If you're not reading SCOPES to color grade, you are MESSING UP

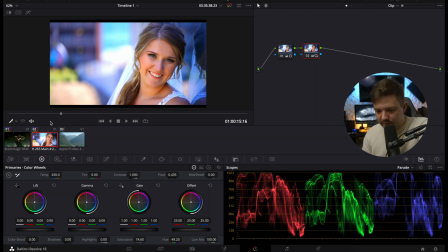Hit playback. Oh yeah, it looks great. Okay, moving forward. Let's take a look at some drone shots.
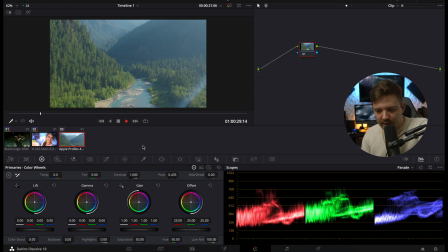This was filmed with an Inspire 3 DJI drone. Okay, so when we play through this footage, remember, the scopes and our footage are the exact same thing.
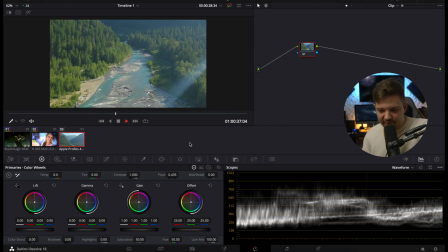The scopes are just a light meter, a graph of lights that replicates your footage in a graph format.
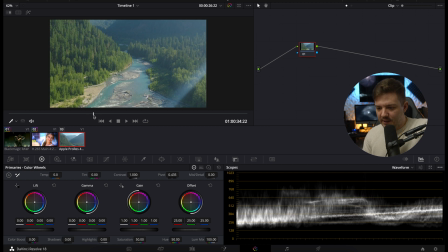So, if I take the shot of the mountains with this valley here, and I bring my blacks down,
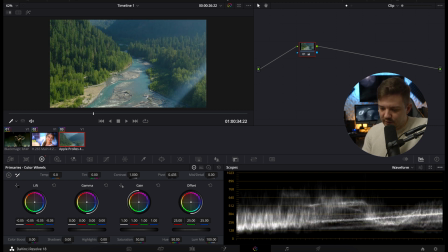you can see it gets darker in the footage, and also it gets lower within the graph.
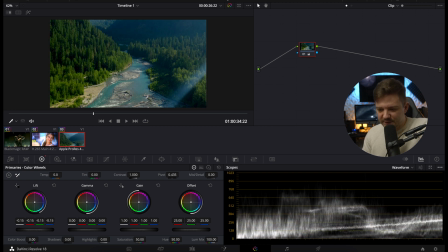And if it goes too low, you notice the footage starts to look a little bad there. And it's because it's considered to be peaking. So if your footage looks like this and it looks like it's going past zero, all you're going to want to do is lift it up.
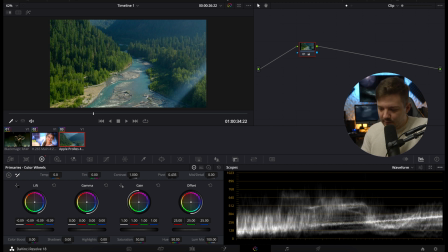I like it to be about right there. Just that way it's like a true black, but it's nothing crazy where you're going to have a whole lot of detail loss. Now let's go into the gain, or your highlights,
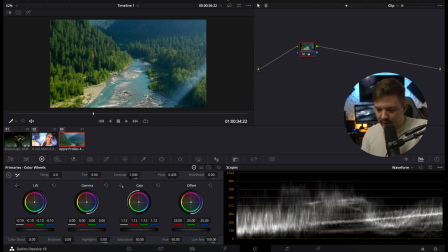and we're going to increase it here, and notice the footage gets brighter as the middle part of the graph
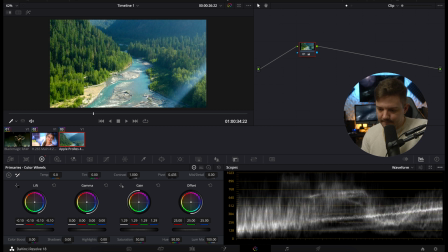gets higher as well. It's because it's getting brighter. I like it to be about right there, I think.
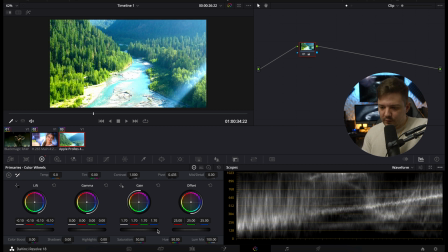If I go too high, you're gonna have a whole lot of detail loss right here, and that looks bad. And you can see in the graph here, it's the exact same thing. It's all peaking up top. Now, if you film it like that, all that detail is lost and there's not a whole lot you can do.
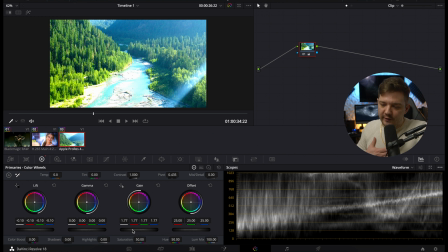So that's why I always try to shoot underexposed when I can.
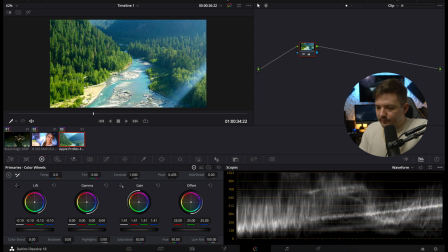So let's bring it back down about right there, so that way the footage looks bright and warm and sunny, but it's not too overexposed to where there's detail loss.
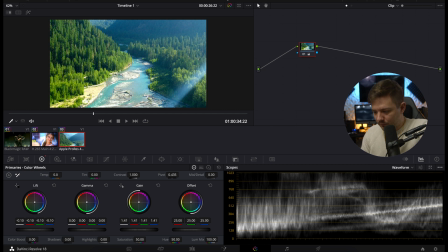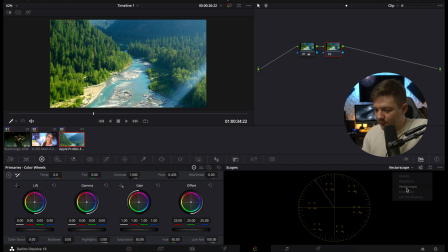Okay, now let's go back to the vector scope. Now see these squares here? I like to see these squares as kind of like your guidelines. If it goes way too past
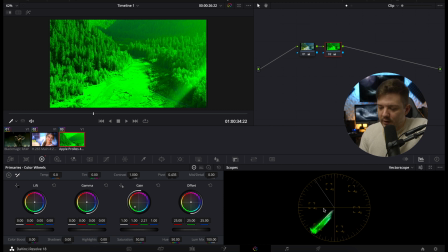that there, if I push the greens really, really hard, you're gonna see in the vector scope that it's going past your comfortable zone. And it looks really, really bad. So let's go ahead and reset that. And what I'm gonna do
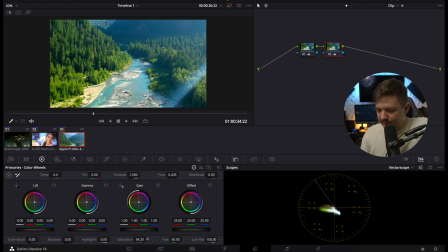is I'm gonna push the saturation just a little bit right to the parameter and see how the greens of the trees look very, very, very green, and the blue looks very, very blue.
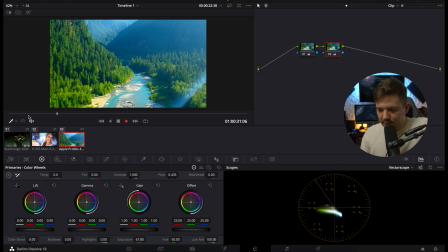Man, looks so good. But if I push the saturation too hard, now it looks just like a ripoff of a Bob Ross painting.
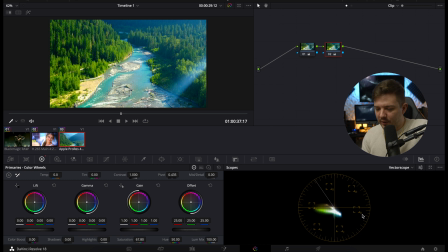So let's go ahead and undo that and let's stay within our parameters. I'm gonna bring it back down just a little bit more. About right there.